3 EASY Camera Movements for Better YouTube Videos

What's going on, guys? Today we're going to talk about 3 camera movements that are going to make even the most basic footage look cinematic. All you need, your hands and a camera.
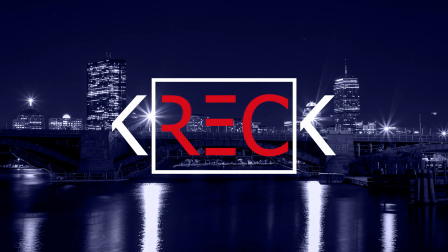The key to cinematic shots is smooth camera movement, and today I want to talk about 3 camera movements in particular that you can use to help step up your videos.
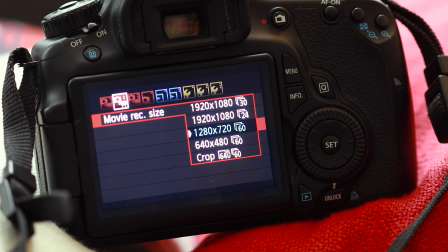28s
For this video, we want to adjust our camera settings to shoot at a higher frame rate so that we can shoot in slow motion. This will allow our shots to be a little bit more cinematic, number one, but smooth on our movements.
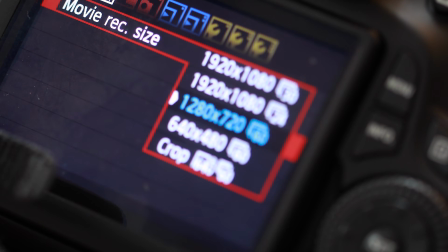41s
They really even out any wobbles in our shots. So if you want to set your camera to 60 frames per second or even 120 or higher if you have the option. The first move that I want to tell you about really requires putting something in your foreground. Now what I mean by this is sliding your camera out from behind something. So the easiest example is a wall or a doorway. If you slide your camera out from this to reveal your shot, it has a nice cinematic touch and it really adds value to your shot.
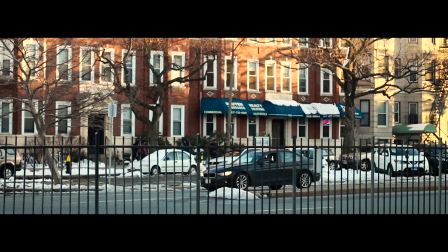70s
Now if we do the same sort of camera slide in the middle of nowhere with nothing in the foreground, there's not any real notion of movement.
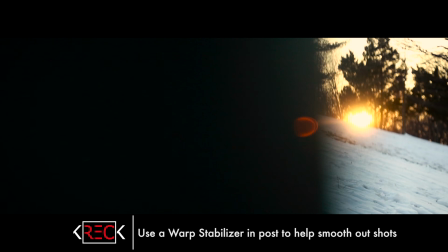79s
You can't really see anything happening. Now just toss something in front of it like a tree or a plant or even your hand in front of your camera lens, you're giving it some detail and you're actually seeing that movement. Works as a fantastic way to establish a scene, work as a transition from scene to scene, or really it can be used in a number of ways.
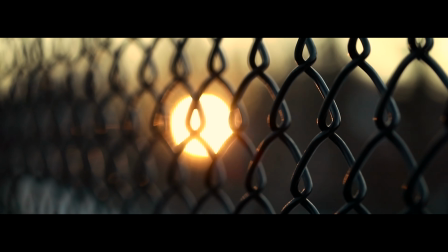98s
So guys, give this a try, put something in your foreground and see how that motion and that camera movement is gonna add to your shots. The second camera movement trick that you can use is also a sliding type shot, but this is going to work really well when you're shooting some sort of product or food or something that can be placed on a table.
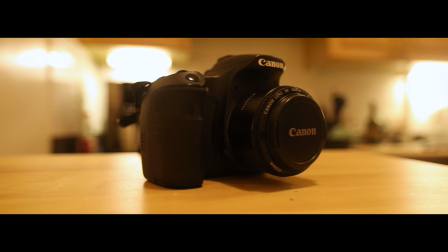116s
And what this will allow you to do is slide your camera without having to bring around or even purchase a huge camera slider. Those can be very expensive and can be huge and bulky to bring around. What you do for this is place the item you're going to shoot down on a table,
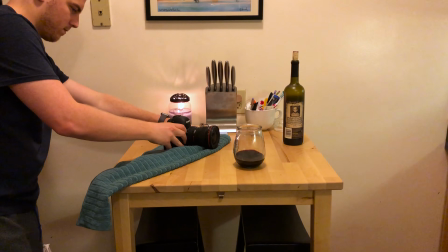132s
and then grab a napkin or a cloth or even a t-shirt and put your camera on top of it on the
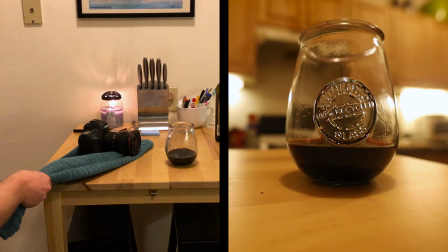138s
table. Now just pull the fabric or the napkin and let your camera slide along, showing the item that you're shooting. And it gives that same sort of effect as if you're using a slider.
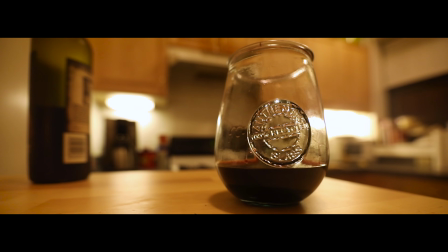150s
It looks really fantastic and doesn't really require much to do. Now the third trick to add nice cinematic camera movement to your shots is all about holding the camera steady and using your body to create the movement. Now one way you can do this is sort of just start falling and then catching yourself at the last minute.
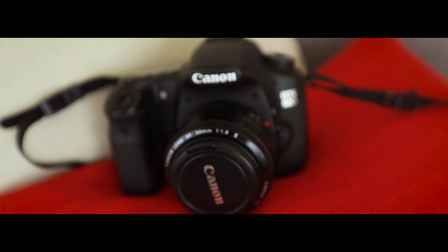167s
And you'll have about 2 to 3 solid seconds, especially if the camera footage is slowed down,
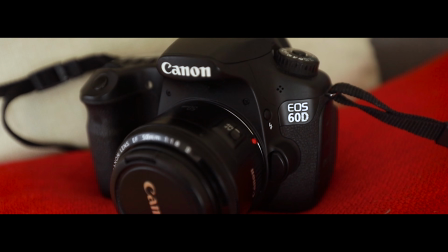172s
you'll have about 2 to 3 solid seconds of footage where the camera is a nice subtle move into or away from your object. And one fun way to do this is start with the final framing of the object that you want to shoot or the person that you want to shoot. Get it in focus and then pull away or fall back, letting your object fall out of focus. It adds a nice touch because then when you bring it in to edit, you can reverse that footage,
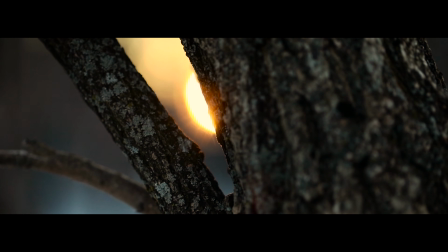197s
having the shot push into focus, into the framing that you really want. It has such a nice cinematic look, guys. This is such a great way to get some really nice B-roll and really nice touches to the videos that you're working on. So guys, these are the 3 tips and they're really pretty simple, but I wanted to show you as a way to sort of put it into your mind the next time you're out shooting a wedding or a music video and you need some extra B-roll.
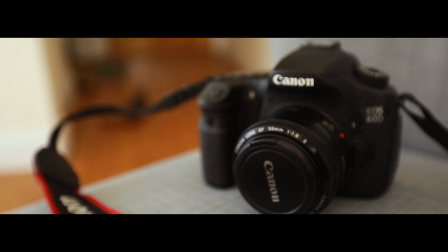220s
Think of these 3 tips as ways to just get something extra when you're out there shooting. I want to thank you for coming and checking out the video. Like, subscribe, and we'll check you back in the next one. Thanks, guys.